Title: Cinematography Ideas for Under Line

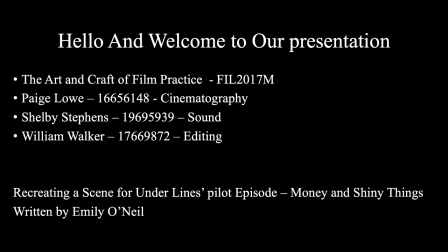Hello and welcome to our presentation. As a group, we have decided to reimagine the visual creation of a scene from Underline's pilot episode, Money and Shiny Things, written by Emily O'Neill.
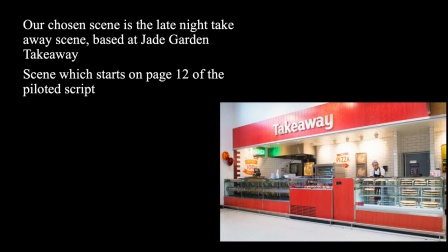The scene we've chosen to recreate is the Late Night Takeaway scene, located at Jade Garden's Takeaway, which starts on page 12 of the piloted script.
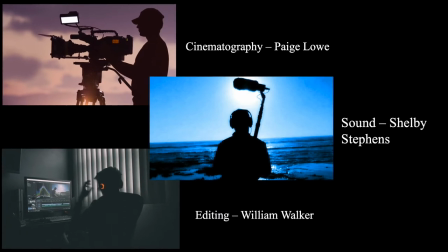Throughout the presentation, you'll be introduced to our intentions for cinematography,
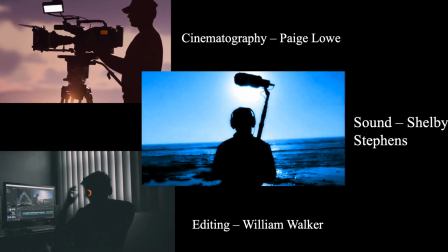sound and editing, and how we hope these creative decisions will impact the narrative arc and audience impression. In the late summer of 2008, the sun bellows down on the desert city of Las Vegas. As night time falls, sunlight fades on the troubled city, hidden by the charade of the illuminating casino-driven lifestyle. This troubled and gritty city is where the focus for our story lies. This can be demonstrated through my chosen colour palette. When creating my colour palette, I decided to take inspiration from Tarantino's Once Upon a Time in Hollywood.
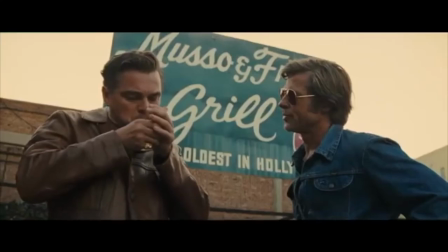Though Once Upon a Time in Hollywood is actually set in Los Angeles as opposed to Las Vegas, it still illustrates the humid and desert-like conditions which would fill both cities. As shown on screen, the orange tones overpower the rest of the scene.
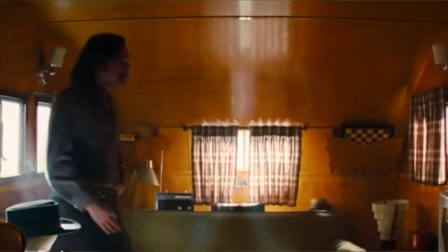When looking at colour psychology, orange tends to be a controversial colour. Though some people believe it to be happy and welcoming, others find it overwhelming.
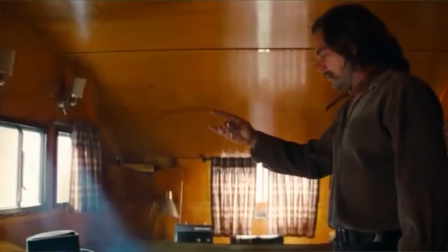Due to this, orange tones will be heightened in our scene, not only to reflect the desert-like suburbia, but to maintain audiences' attention.
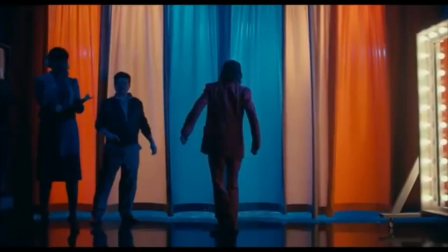Another film which has inspired my colour palette is Todd Phillips' Joker.
Send in the clowns.
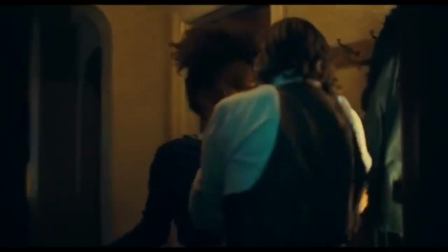Joker successfully utilises complementary colours of blue and orange to produce a highly contrasted and vibrant tension in the film.
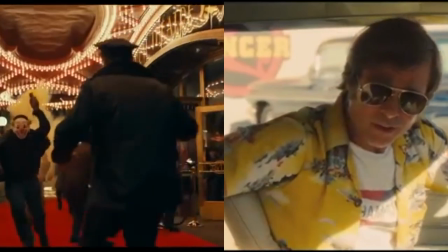Both Once Upon a Time in Hollywood and Joker's colour palettes have inspired my colour aspirations for Underline. By heightening the orange and blue toes throughout the scene, whilst placing it against a desaturated background, will not only maintain our audience attention, but will highlight the despair that Ivan is facing. As Blaybrand states in Cinematography, Theory and Practice, an image should convey meaning, mood, tone, subtext and atmosphere all on its own, highlighting the importance of getting the camera angle and movement right.
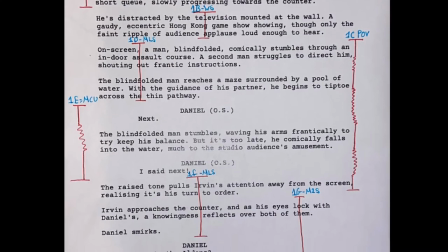When the story first starts, I intend to use merely static long shots, displaying the location to the audience.
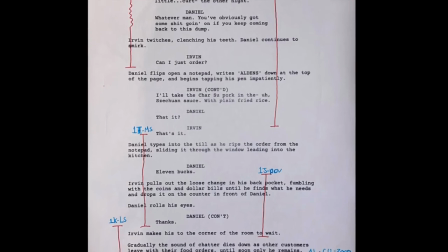The use of these long shots will cause Ivan to appear small in his environment, informing the audience that this is somewhere he does not belong.
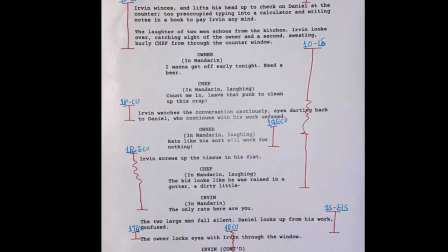Once the chefs begin to question Ivan, fast-paced extreme close-ups and close-ups will be used to signify tension that is growing.
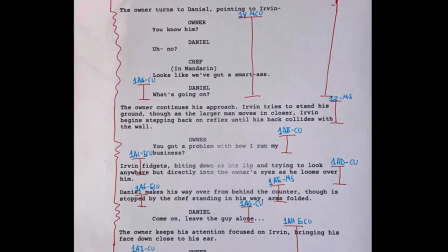This will allow the audience to feel as close to the action as possible. Throughout the entirety of the scene, I intend to use limited camera movement.
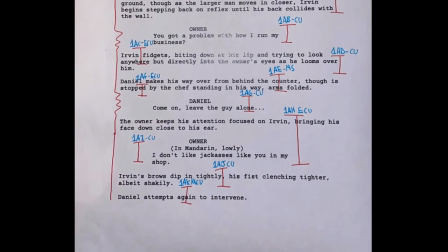As Hossier states in an introduction to cinematography,
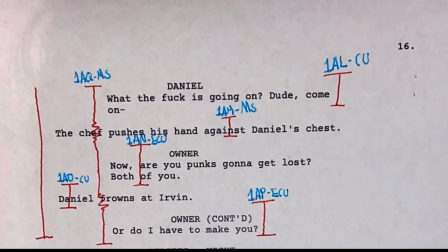the style of how a camera moves can have a considerable effect on the viewer, and can positively or negatively impact their opinion on the scene. Due to this, I think the tension in our scene will be so much better with limited camera movement. Throughout this scene, I intend to use low-key lighting to illustrate Ivan's despair and confusion. Furthermore, I believe that this low-key lighting will demonstrate the gritty and dangerous neighborhood he finds himself in. Throughout the entirety of this scene, I intend to use a flickering hard top light as my key light. This will cast deep, contrasting shadows across the whole location.
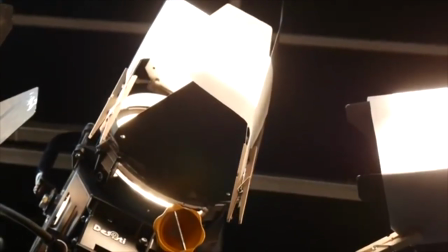Pairing this with a subtle fill light to help illuminate the main characters, but will allow for the audience to gain more information about each of the characters.
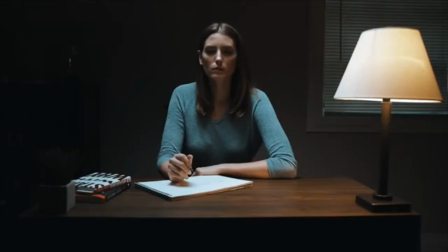As stated in Film Lighting, Talks with Hollywood Cinematographers and Gaffers by Chris McQualsey,
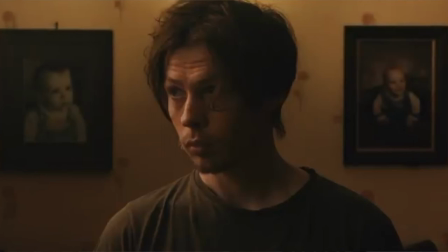film lights will help pick up details and things you would not otherwise see, helping deliver subtle character information through their costumes,
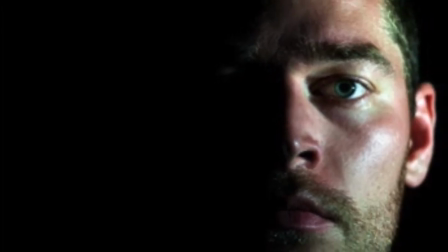stances and facial expressions. As sometimes, other sources are necessary to illuminate faces and other important details,
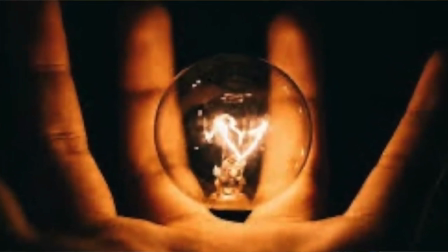as stated by Neil Osmond in his blog The Art of Single Source Lighting. I feel a film that has cinematically demonstrated this is Joker.
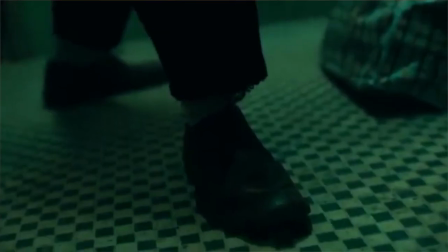Following a confrontational scene, the feeling of threats, depravity and loneliness is portrayed in Joker, in a similar way I intend for our scene.
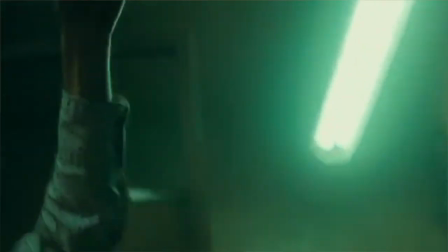As the Joker has been tormented for being himself, he begins to dance in a dimly lit bathroom.
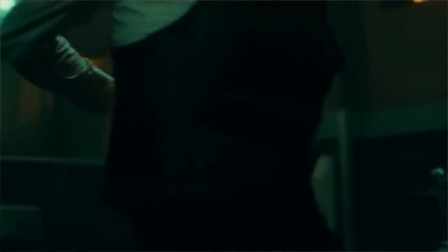I feel like this would be a clear comparison for Ivan's isolation, as he is clearly beginning to struggle with his sickness in a cold, dangerous neighbourhood.
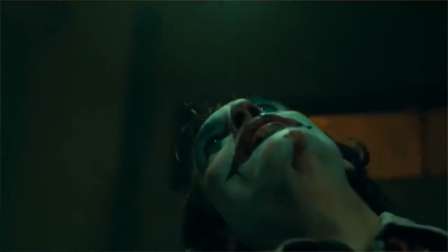As the Joker appears illuminated against his shadowed background, our focus remains with him. I intend a similar effect as we keep our focus on Ivan.